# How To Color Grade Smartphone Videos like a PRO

Hello and welcome to another color grading tutorial. But today is a little bit different. We are not color grading an S-Log3 footage. We are color grading a footage that is taken from a smartphone. This here is a shot taken in my room with my own smartphone, and I'm going to color grade it to make it look more cinematic and more presentable as a whole.
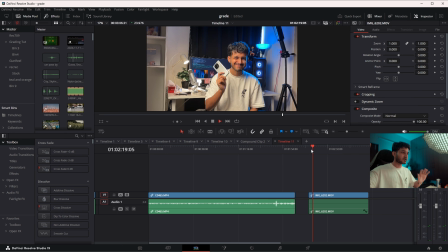So first things first, this shot is a little too wide because I do not want to show the actual light that is falling on my face. So let's first try to zoom it in so that this particular light is not visible.
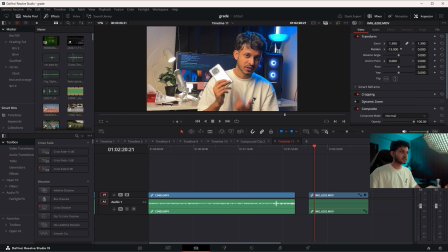So I think this much zoom in is perfectly fine, and what a smile.
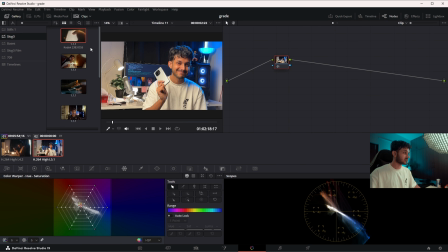I mean, okay, now moving on to the actual color page of DaVinci Resolve, and I'm not going to use any LUT in this.
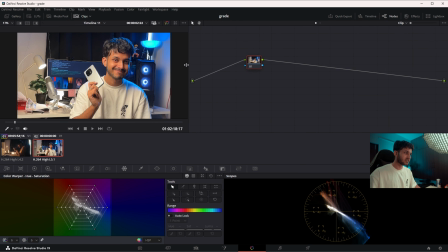I'm going to make everything from scratch.
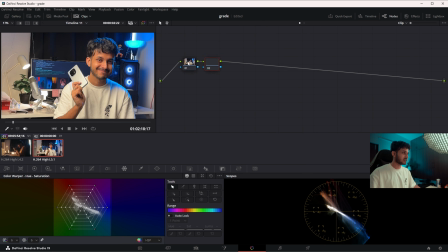So here we have it, and I'm going to create a few nodes with some labels, something like 4 nodes here, and then I'm going to create another node. I'm going to create another node here, and I'm hitting Alt plus S to create a serial node and Alt plus P to create parallel nodes.
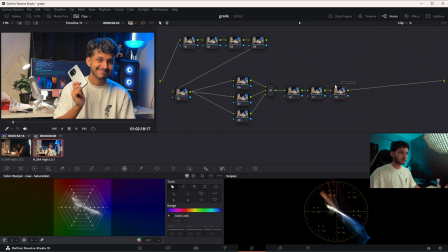And this is how we're going to go. I'll create a few more serial nodes over here, and let's get started. So first things first, first node is called denoise. There is something optional, like this shot does not have much noise, but I'm just going to keep it there.
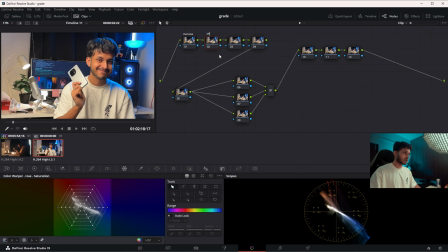Second one is what I called exposure or XP. Third one is called white balance. This is where I create the white balance. Fourth one, I can call it look or grade. This is where the main look of the video is actually created, the color palette or whatever.
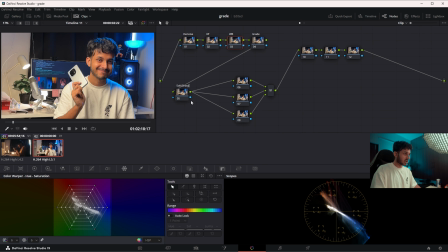This one is soft slash sharp. If I want to sharpen the video, I do it here. If I want to soften the video, I do it here as well. This one will be vignette. This one will be gradient, and this one will be subject.
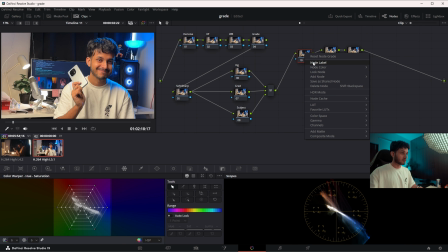But I don't want to use any LUT. I want to do everything from the ground up. So I will just keep it for blur. I'll keep one for glow. I'll keep one for grain. And I will also keep one extra over here if I just find something out, I'm not sure.
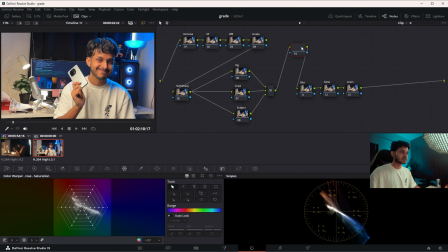And actually before these three, I want to create something else. So I'll hit Shift S to create a serial node before the node that is selected. I just want to keep something called density. Then I will create another node, and it will be called qualifier, right?
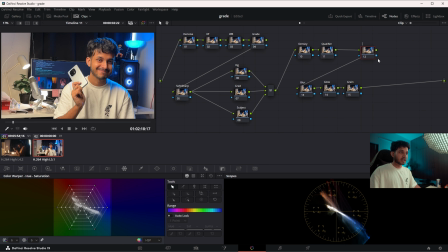And then I'll create another node over here, and I'll name that skin, just for the skin tones. Perfect. Now let's get started with the exposure. I think this shot could be underexposed a little bit. I mean, it is overexposed. I can bring down the exposure just a little bit.
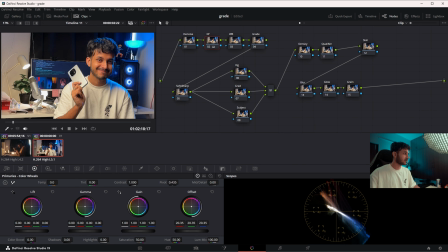So I'm going to get into the primary wheels and bring down the offset so that we have a little more darkness in the background. I think the gain can increase just a little bit. The lifts are perfectly fine where they are.
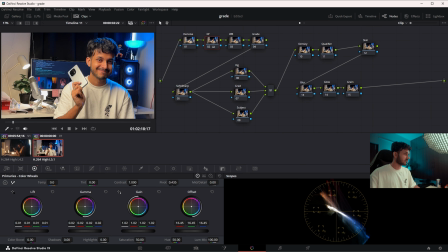The gamma can probably uplift a little bit. The lift can go down probably. Cool. That looks better. This is what we started with. This is where we are at. We have instantly a little more contrast in the shot. Next, we go on to white balance.
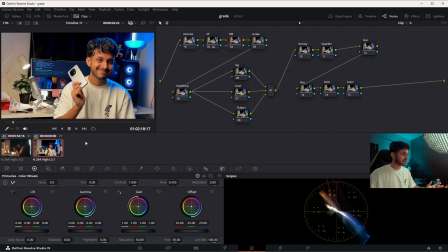Now, one very good tip to white balance things without thinking too much is to find a white surface. Like this t-shirt is sort of white. Actually, this is a little off-white, but this table is actually white. So all I need to do is to take this color picker tool and click on some white surface, something that is actually white in real life.
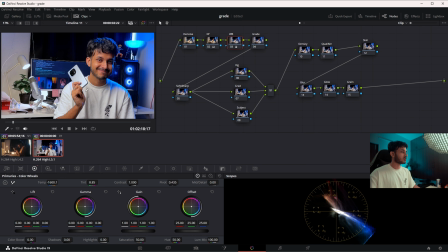So I click that, and this is more of a neutral look of how it actually looked. Perfect. But I don't like how cold this shot is. I will increase the temperature just a little bit over here. I think that much is fine. The tint also needs to come back slightly.
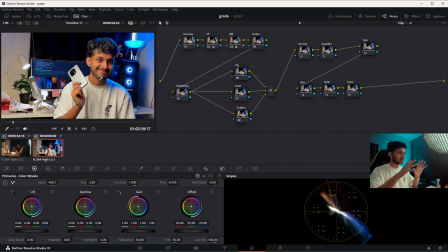Here I'm basically eyeballing things, like whatever looks good to my eye, I'm just sticking to that. This blue is a little too harsh. We're going to fix that later on. But I'm coming to the grade. I'm going to create a little bit of a variation of teal and orange. I'm going to keep the teal part definitely something like teal or turquoise.